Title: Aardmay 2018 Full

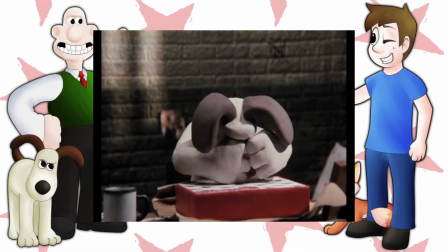But regardless of that, the story has some incredibly emotional moments that make you totally feel for these characters,
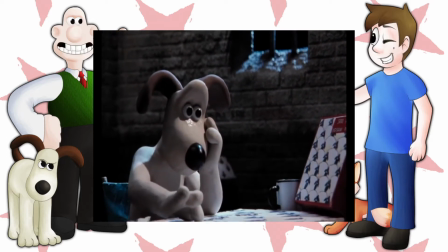and see them in ways that you had hadn't seen them before, and it really ups the emotional moments from the previous short.
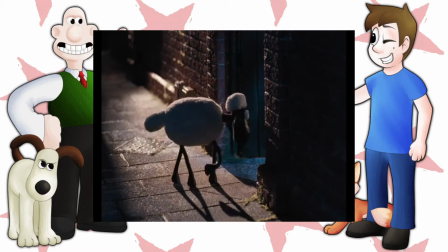As for the darker parts, well, I have to say that any animated short meant for Kid that involves sheep rustling,
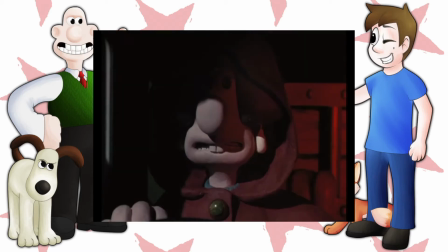jailbreaks, mincing and other dark elements that I won't reveal here since there are some cracking plot twists at the end is dark in my book.
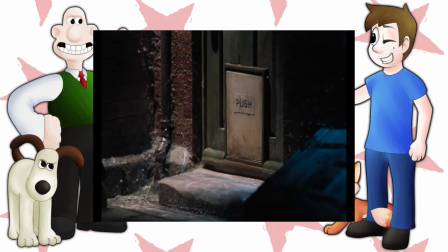The intro sets the tone perfectly with some of the darkest music and most suspenseful moments I've ever seen in the series.
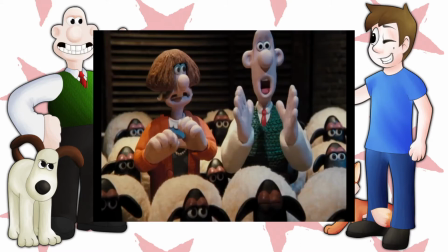Said plot twists are both amazing and terrifying in their own right, and that all comes down to the main villain,
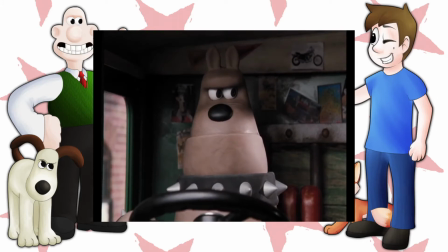Preston, once again having the same amount of vocabulary as the previous villains, but this time is incredibly intimidating.
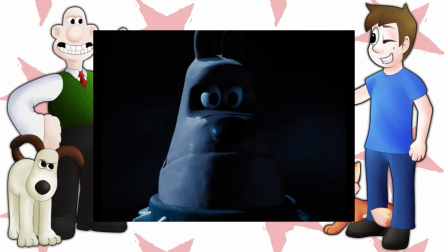With its literal bulldog look and imposing figure, this is a mutt that you'll be scared to pet,
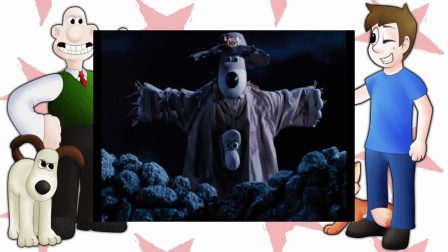and once his secret is revealed at the end, you'll be hiding behind the sofa, as I did when I first saw this as a kid.
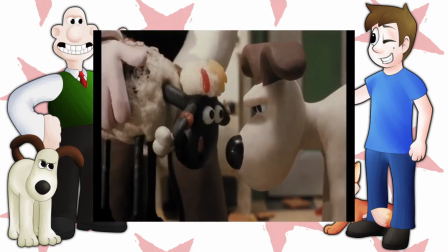But of course, the character that everyone remembers from this short is the one and only Sean the Sheep,
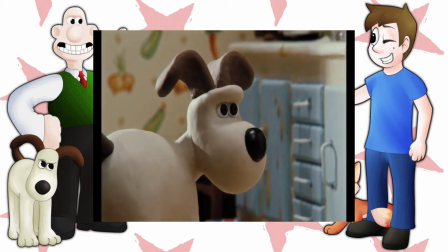a feisty little lamb with attitude that ends up getting roped into this odd mystery and became iconic for his do-anything-he-felt-like nature,
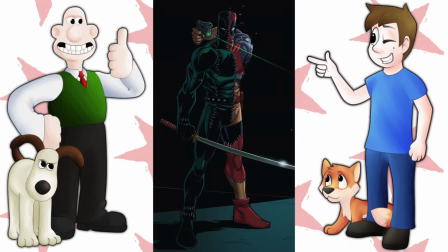similar to Deadpool, if he was British. And no, that doesn't count. Who proved to be so popular of a character, he spawned hundreds of merchandise,
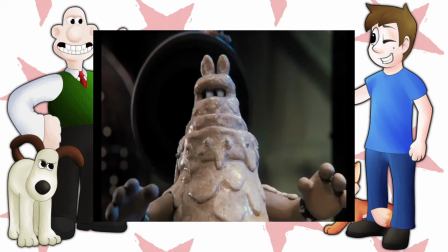his own spin-off show, then a spin-off of the spin-off called Timmy Time, and even his own movie,
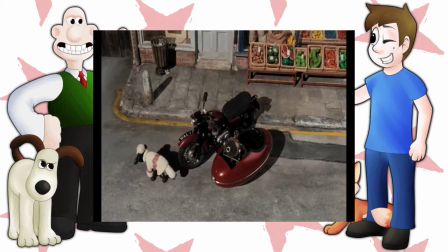which we'll be getting into later on in the month. Which is impressive for a character who can only speak in-
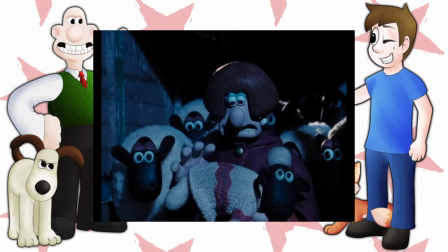BAZZZZZZZZZZZZZ But then again, that's a one-up for most of Aardman's mute characters since he can still say something.
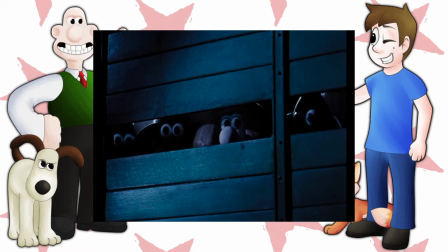Speaking of which, it's amazing to consider that, at this point in their career,
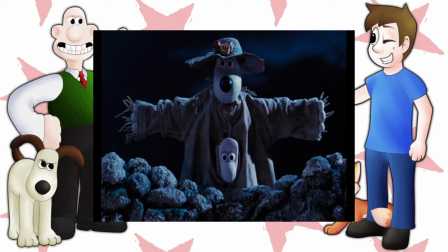half of the characters Aardman had created didn't say a word, and yet they still had a great amount of personality,
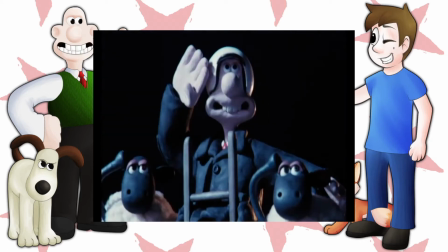which just goes to show how talented Park and Lord are with their craft to be able to make mute plasticines so alive and have so many expressions.
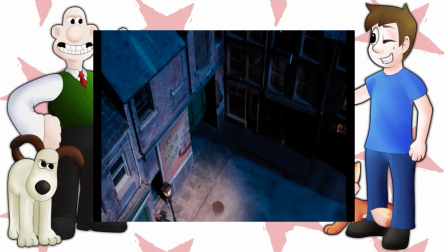Speaking of which, the animation has had a major upgrade from the previous short two, now with incorporating things like moving cars,
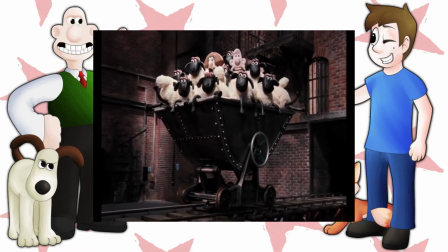planes, loads more moving objects on screen at once, and of course, the porridge gun.
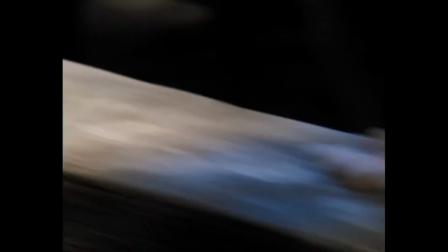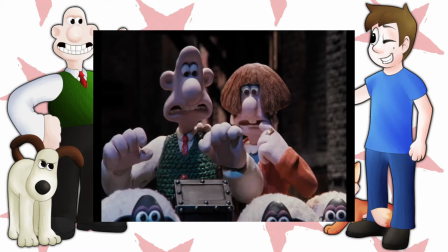All of this leads into the most intense and dire Wallace and Gromit yet,
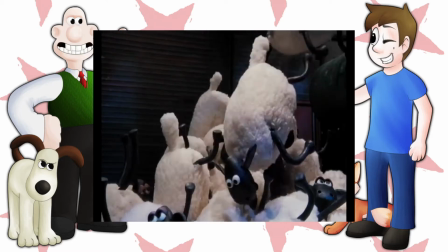and while sadly the climax isn't quite as memorable as the previous, it is still very enthralling and funny at the same time.
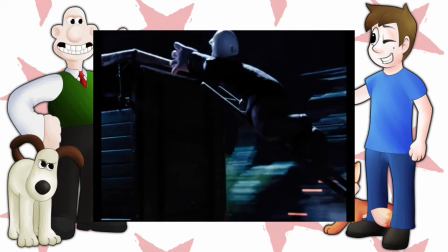It's also the longest and biggest in scale of all the short's climaxes,
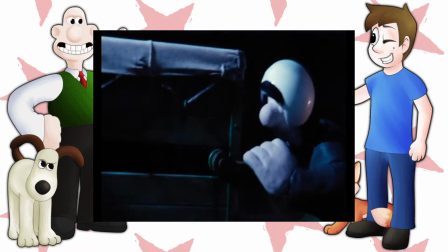starting from around the halfway point and it just keeps going and gaining momentum until the final showdown between Gromit, Sean and Preston,
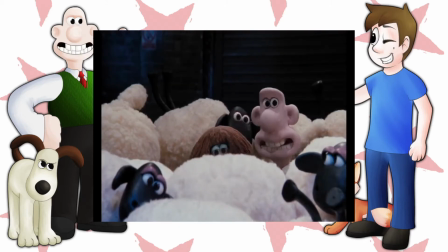which almost feels like a set piece from an old platforming video game, and it's awesome, if a bit intense for a kid's movie.
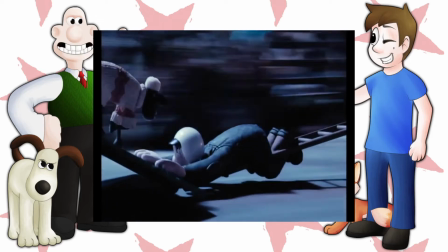But hey, at least there's no guns this time. This short also upgraded the ambitious qualities of the last special, with incorporating more impressive camera movements, set pieces,
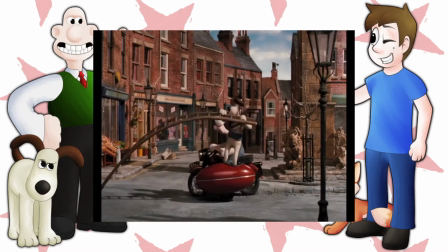and now introducing the now staple of Armin Animation, all the little details, such as the signs in the background and all the little gadgets Wallace has on in his house,
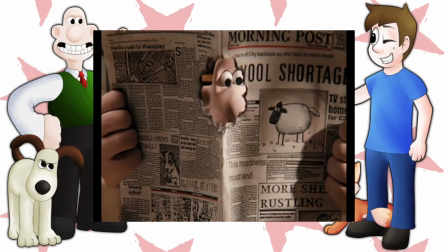which are always charming little easter eggs to find.
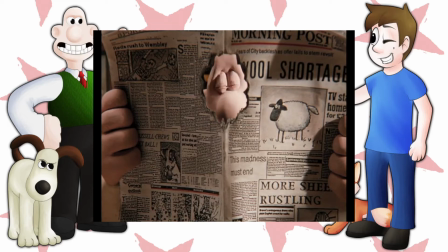They experimented with this in the last short, but it was brought to its full realisation in this one, and it's great to have something like this that encourages rewatch value.
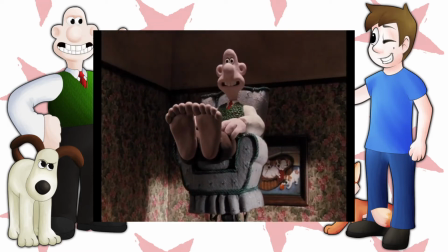This was also the first Wallace and Gromit short to introduce another staple that would become synonymous with the company,
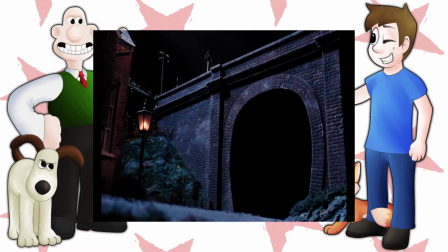that being a group of interchangeable creatures or characters that would make great comic relief.
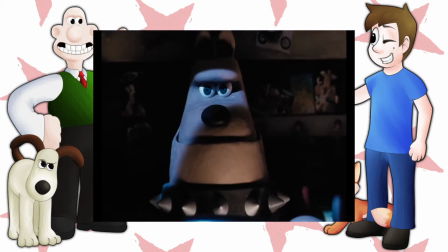In this movie that comes from the sheep of course, who are incredibly funny by just being around in odd and awkward moments,
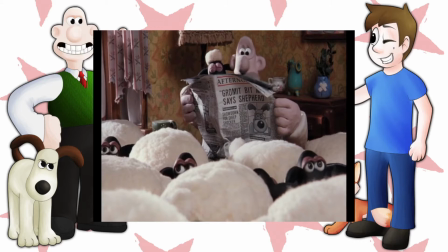and in future album productions this would be mimicked by the rabbits in the were-rabbit, the slugs in Flushed Away and the Elves in Arthur Christmas.
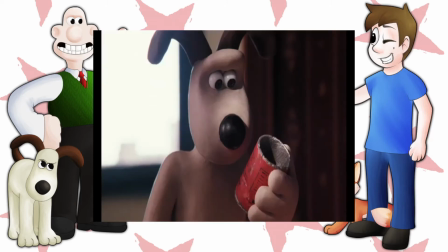Even though by virtue of story, character moments and scale this is probably the best of the Wallace and Gromit franchise,
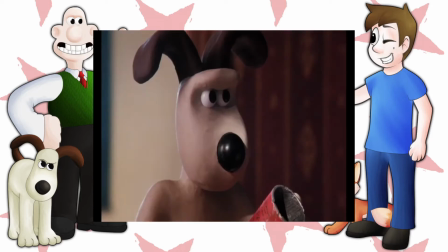I'd still recommend watching the wrong trousers over this one since the darker tone of this might be a bit ostracising if you haven't seen the others first.
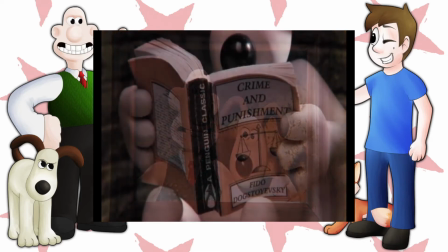But this is still a great short and it takes the two to the next level in terms of characters and as a franchise.
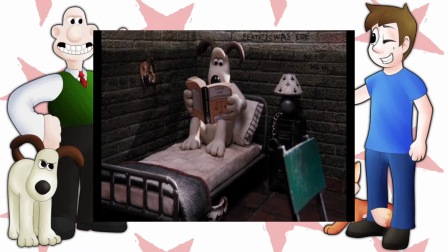But Aardman's efforts caught the sight of another up and coming animation company and Thus
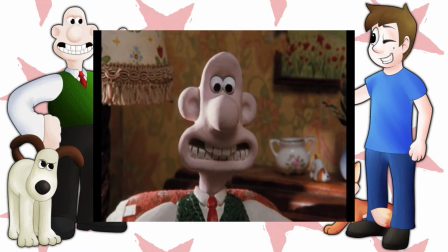Wallace and Gromit was shelved for a few years after this for Park and Lorde to move on to bigger things.
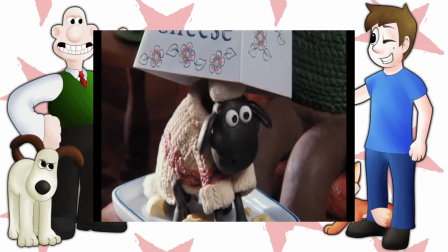And what were those things you may ask? Well, tune in to the next episode when Aardman's partnership with DreamWorks begins.